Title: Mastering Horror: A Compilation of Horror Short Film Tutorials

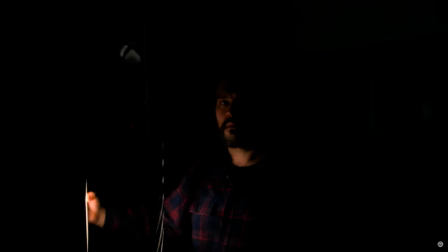3950s
Just play around with the placement of your cookie and your light until you get the desired look.
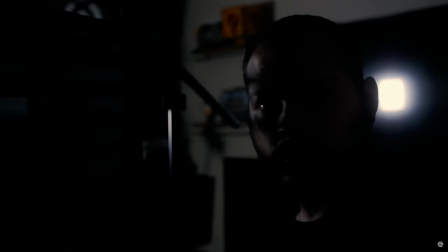3955s
And if you're more artistic than I am,
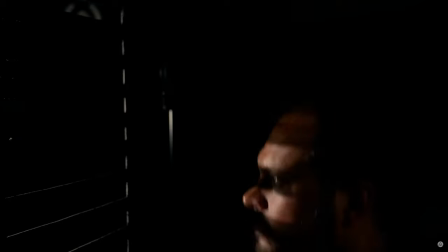3957s
you can definitely create all sorts of different shapes and different cookies that you can use in different scenes to create things like fence posts,
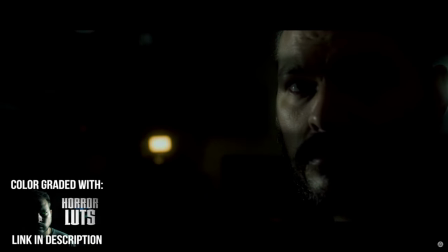3965s
different window shapes. The possibilities are as endless as your creativity. For today's discussion, just let me know in the comments below if you've ever used a cookie like this and if you plan on using this plan to create your own. I hope you guys found this video very beneficial, and if you did, please be sure to like, share, and subscribe if you haven't already. Big thanks to all of our channel members and to all of you for your continued support. Thank you so much for coming along on this filmmaking journey with me. I am Ryan, and I will see you on my next video, which is probably going to be my new horror short, 2 a.m. Thank you, and bye-bye. On this video, we're talking about tips for lighting horror films, and that starts right now. Hey guys, Ryan here. If you've been watching this channel for a while, you know that my favorite time of year is the Halloween season. So to help celebrate the spooky season, I thought that today we would dive into ways that we can improve the lighting in our horror films. But before we get started, if this is your first time here, this channel is all about learning and growing as a filmmaker. So please like, share, and subscribe if you haven't already, and let's become better filmmakers together. And if you would like to help support this channel, please check out our digital store where you can find awesome filmmaking resources like our Horror LUTs Pack.
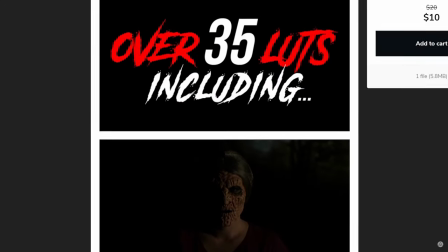4043s
The link is in the video description. These lighting tips can apply to all sorts of genres of film, but today we're specifically focusing on lighting horror films. So without any further ado, let's get started.
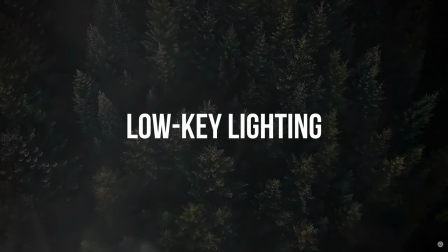4059s
Tip number one, low-key lighting.
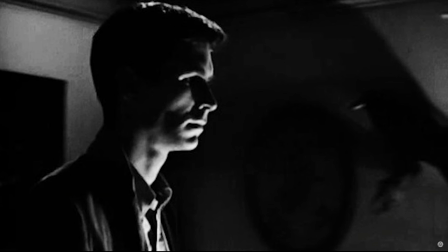4064s
Low-key lighting is a style of lighting that emphasizes shadows, which is appropriate for many scenes in horror.
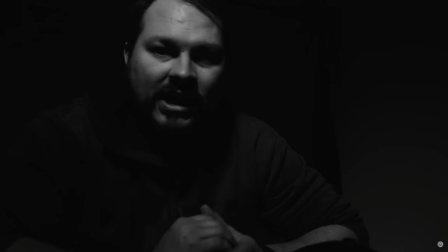4070s
For this style of lighting, we will use hard lighting. Our goal is to increase the contrast of the subject and the environment that they inhabit.
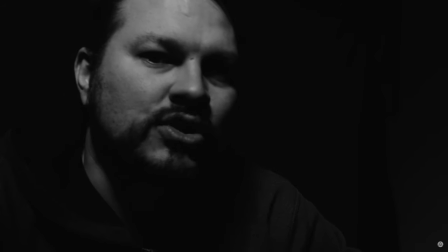4079s
For this method, we will ditch traditional three-point lighting on our subject and use just one single key light.
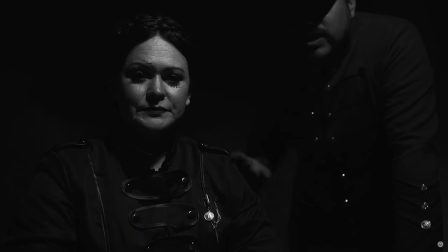4085s
This will help to create shadows on our subject's face. This can help you mold the shadows on your subject more to your liking.
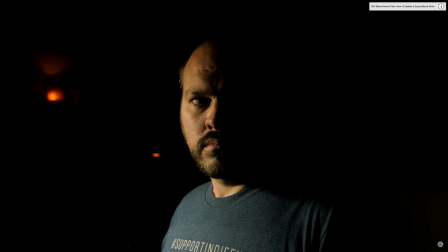4093s
While low-key lighting is used in all sorts of dramatic films, it is often a go-to look for many horror films.
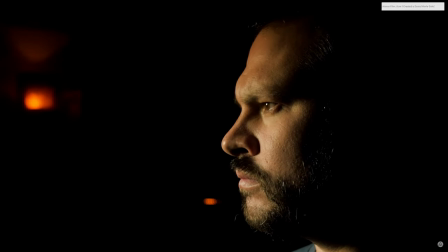4100s
So this is a useful technique to learn for all sorts of narrative film work.
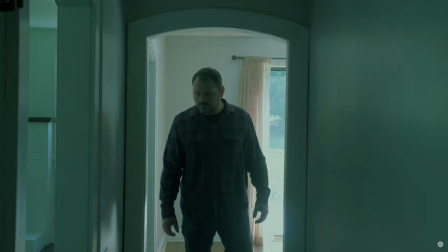4105s
Tip number two, backlighting. Backlighting is one of the most important aspects of lighting horror, in my opinion.
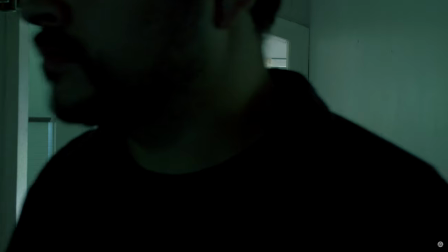4113s
Backlighting isn't just used in horror filmmaking, so this step is useful for all sorts of lighting situations.
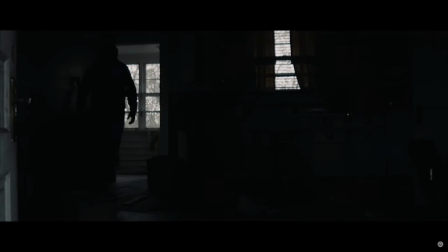4119s
But it can make a world of difference when trying to create a scary mood. Backlighting is great for creating silhouettes in your images and can help you show the audience the darkness that inhabits your scene.
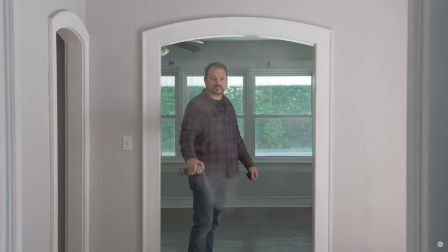4132s
Add in a little fog and you have yourself a very moody image, perfect for horror filmmaking.
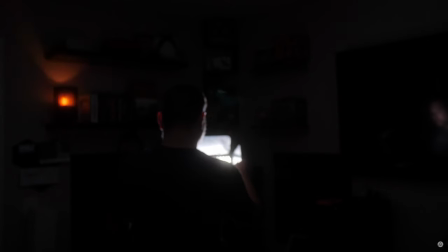4137s
Much like the name implies, backlighting is achieved by lighting our subject from the back. We will face our light source towards the viewer and have our subject in between the light source and our camera,
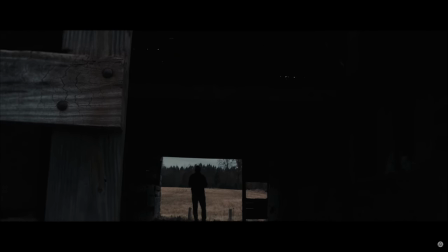4149s
which will create moody shadows and silhouettes. Tip number 3, background lighting.
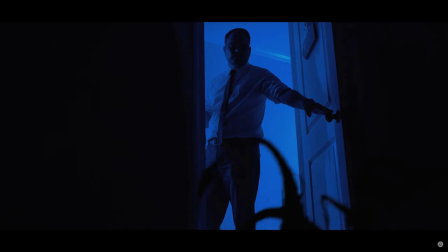4156s
Lighting the backgrounds of our images is important for all types of filmmaking, but can be especially important when trying to create a dark or moody image.
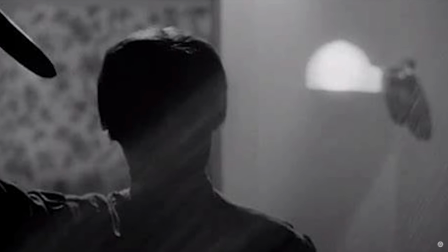4165s
If we are lighting our subjects with low-key lighting like we mentioned earlier,
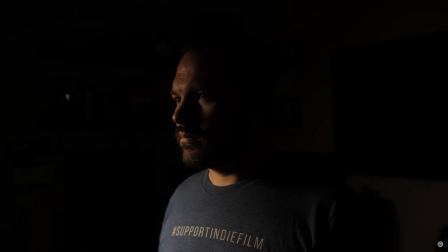4169s
and our background is completely black, it will make our images appear more like a stage show than a film.
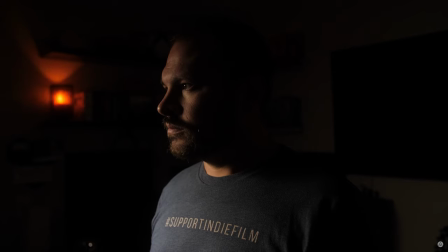4176s
It's usually best to have at least a touch of light on the background behind our subject to add depth and mood to our images.
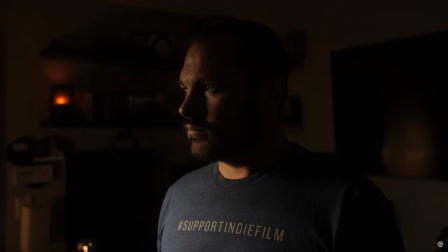4183s
We can also light only the background and place our subject in between our lit background and the camera.